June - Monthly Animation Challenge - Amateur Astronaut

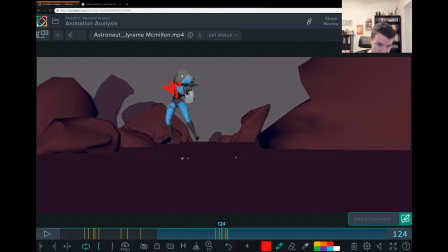11:43 hasn't really moved too much yet you don't even need this pose you can kind of keep her where she used to be so she's gonna have let's let's say she started in this position and then she'll drag a little bit as her she starts to take off and then she'll drag a lot
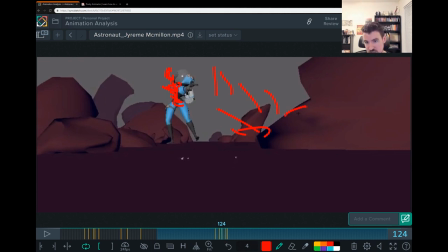12:01 and then at some point her body is gonna catch up when she slows down into that drag, right? When she slows down in this skidding moment here. That's what I'm just talking about what the spine is doing shape-wise. You can drag a lot through there.
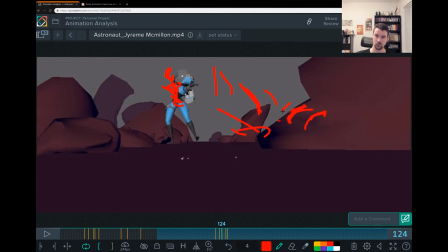Cool. Hope that makes sense.
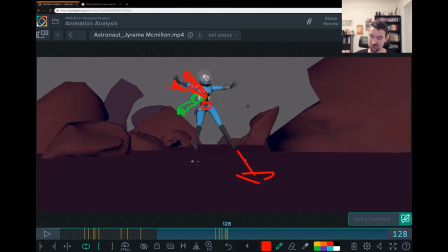12:34 There's a lot of insights there on how to take the physics of and force of things and how to apply it to the body so that it feels real uh definitely want the hands also to be broken up from the body movement you probably want the spine to go first and then the hands will drag behind that and right now they all go moving at the same time
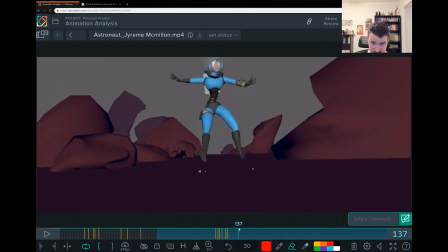12:57 okay from here as it's coming to the skidding stop what stands out to me is the shape
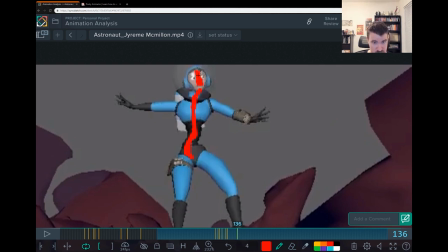13:06 that you're getting in the body this part feels especially here broken and then chest kind of feels like this and their necks like that you want to clean shapes up
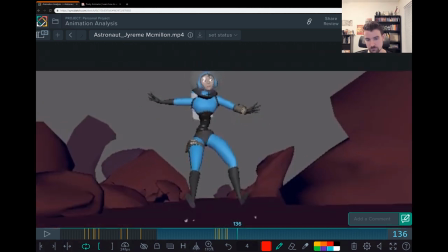13:23 like like that and uh one way to do it is you're probably going to solve it just by dealing what i talked about here with the spine um because what you'll do is you'll take this and then you'll just create
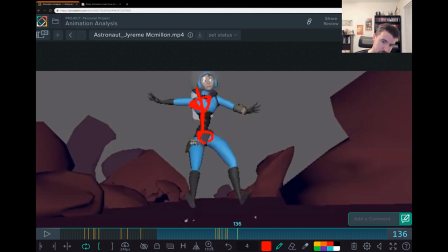13:37 some kind of simple c shape dragging that that head behind right so that you can go right into this and i you're you're doing the right thing here it's great to see the face it's great
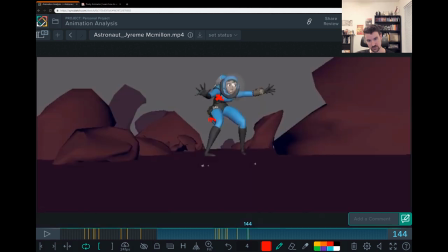13:56 to see the jet pack it'd be just nice to see a little bit more of the side of the character here minor um
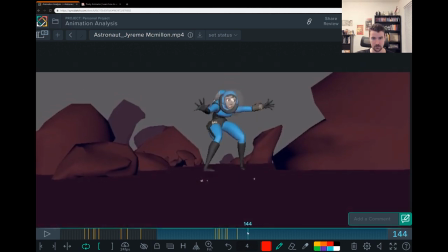14:10 and then this action needs to be broken up a little bit more so again we're moving the hands with the body the spine's coming up right you're going from this
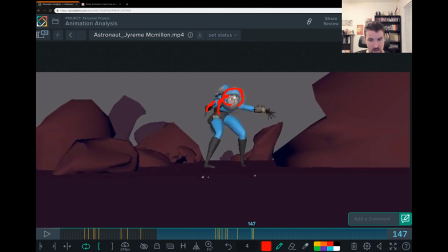14:25 to that and the hands are let me use a different color for them and the hands are coming up at the same time. You see that?
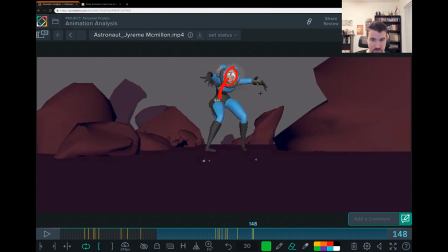14:43 Well, what you could do is just leave them behind. So let me ghost that real quick. Tone down how many frames I'm using here.
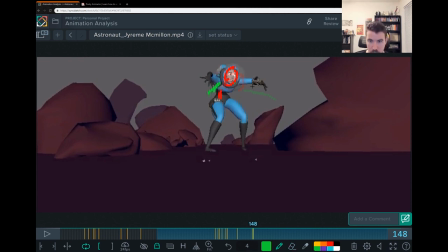14:56 So we keep those hands back. Let them stretch as the spine takes off. Right?
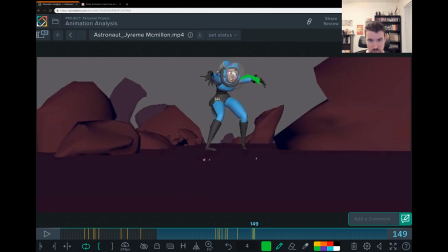15:15 and then somewhere around here you know you can start to do what you're already doing and then you might want to have one that's you need a few more frames to cushion into this position for these guys let
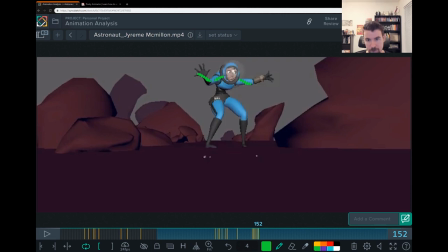those hands come down and the other thing you want to do is the hands obviously should follow the body right so they're delayed that's why we're letting them
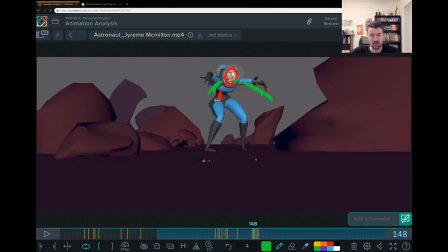15:48 stretch here in this moment, the spine's going up, the hands kind of stay put, right, for a frame.
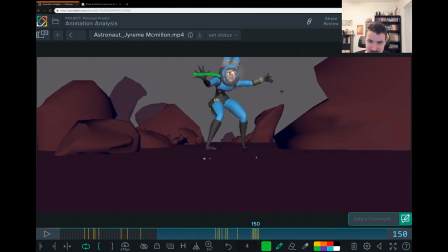15:53 And the other thing you want to do is change it so that one of these hands is faster than the other. So this one might be one to two frames faster than this one. And what that does is it takes your hands from doing like this kind of thing to feeling a lot more organic,
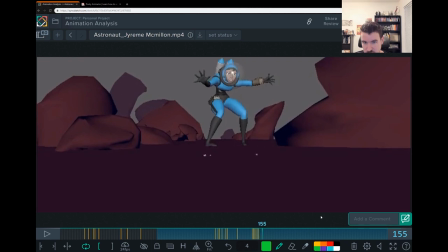16:14 even though they're technically doing the same thing. Now here, because the character is moving so much, I don't really notice the jet pack bouncing around a lot.
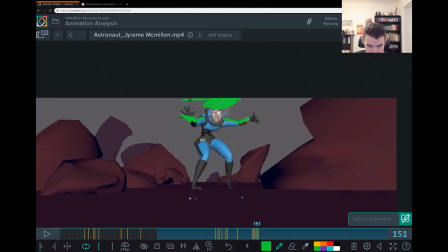16:27 The other thing that's hurting you is the camera framing is cutting it off.
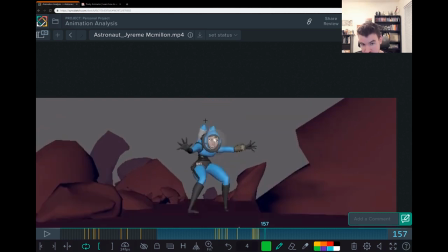16:30 So I actually, when I watched this, I didn't notice that the jet pack was malfunctioning there, which is an important story problem to fix. So,
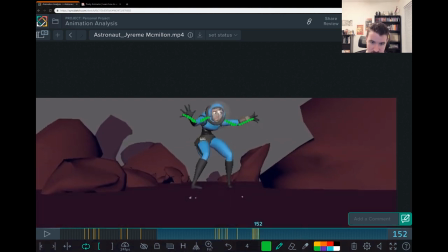16:42 so we definitely gotta let the character get a little still and we gotta have more camera space. for you to move that jetpack around and show that it's malfunctioning. The other thing that would help you is silhouette. So we can have the jetpack showing more here to the side.
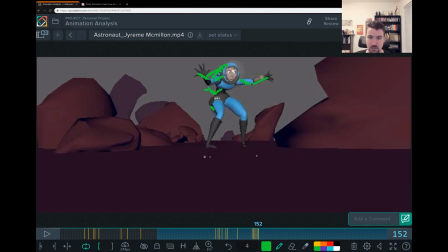16:59 And then, you know, we can see the flame come on and then it shoots her up into the air, right?
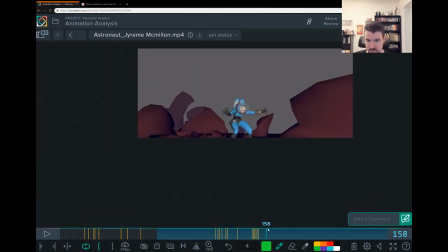17:05 Camera-wise, I know that you're in stepped. What you want to do, though,
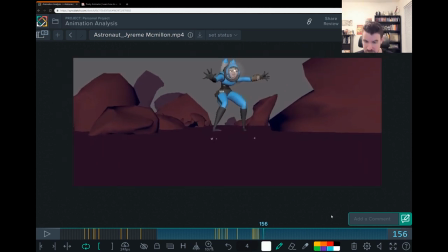17:11 with any situation like this most of the time is let the camera let the cam follow the character
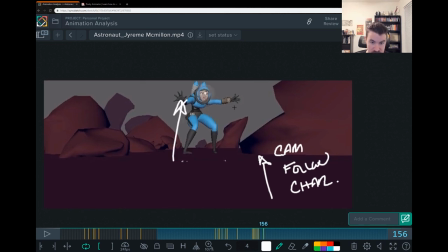17:23 it's almost like the character is going to take off and then the camera is going to try to catch up and it's just going to barely keep the character in frame so your character will be pushing the edge here you know to keep the intensity high and to show that the camera's following the character.
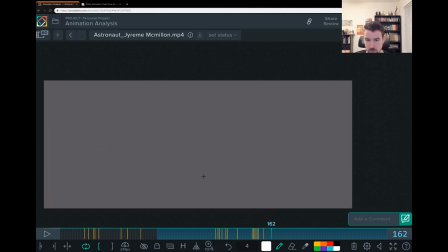17:43 So we shouldn't have, you know, later on, we shouldn't have like all this frame of dead space. We'll always be watching her go up into the air. She goes up into the air. This is cool. And there's this, I love the hang time. I like that she's not static.
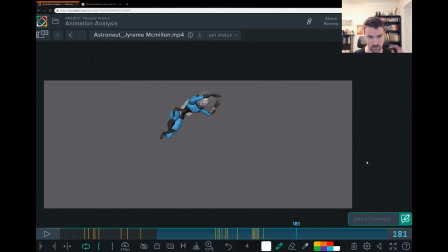18:01 She's got this like flailing bit going off with her spine in her hands. What you want to do though, this is kind of what we talked about already with that spine drag. It's in a moment like this where she's really starting to accelerate towards the ground. You notice how her spine stays straight through all that, right?
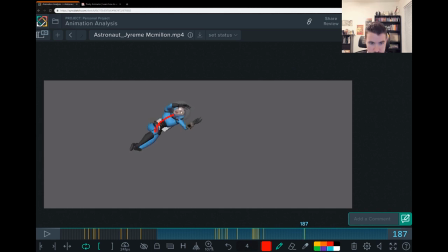18:24 So from here, you know, a situation like this, I would expect that this is probably dragging behind to show that she's not made out of marble.
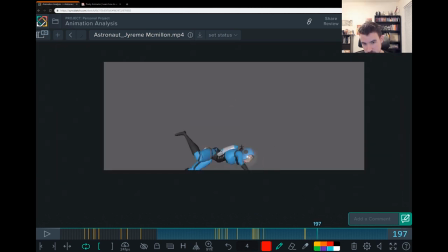18:39 Alright, and show that but there's some really some acceleration there on her. That might give you something like this.
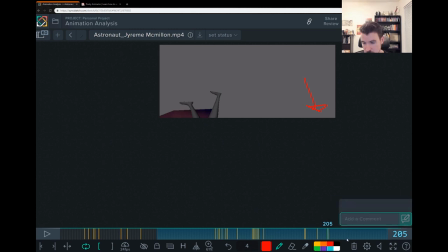18:53 And again, with the camera, we got to stay with the character just enough.
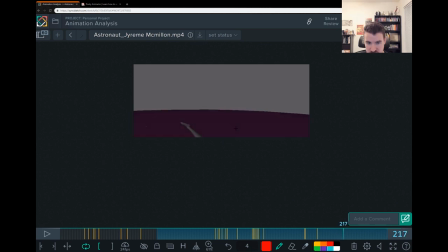19:00 We wanna keep her in frame so that we can see that impact. And right now we completely missed the hit. So it takes away from that entertainment of that whack, that boom, and then skid, right?
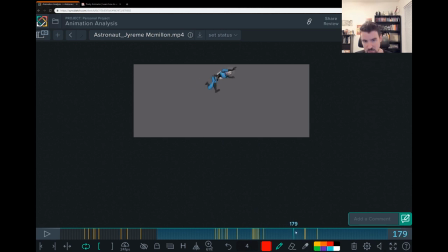19:17 And it's also unclear, you have all this hang time right now, but it's unclear whether the jetpack is off or it's still on. If it's still on, I would expect the reason why she comes down is that the jetpack has started to point her down,
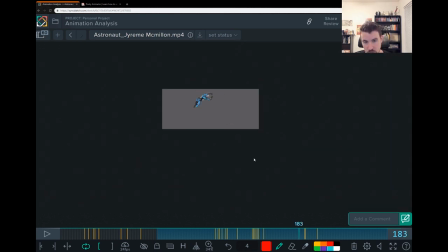19:33 right, to really push her in that direction. or we just see
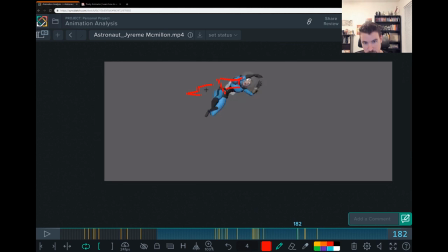19:38 it more to the side and we can see that the flame is no longer on as she gets shot up and then it's you know, hits the ground. I don't know if that made any sense. But it's like we'll use this hang time to show that jet turn off, right?
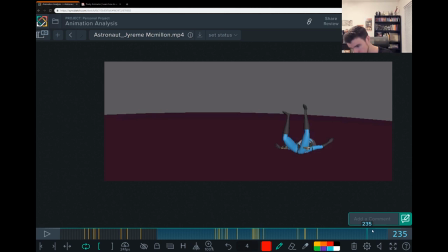19:58 So she comes down, hits, comes to a stop.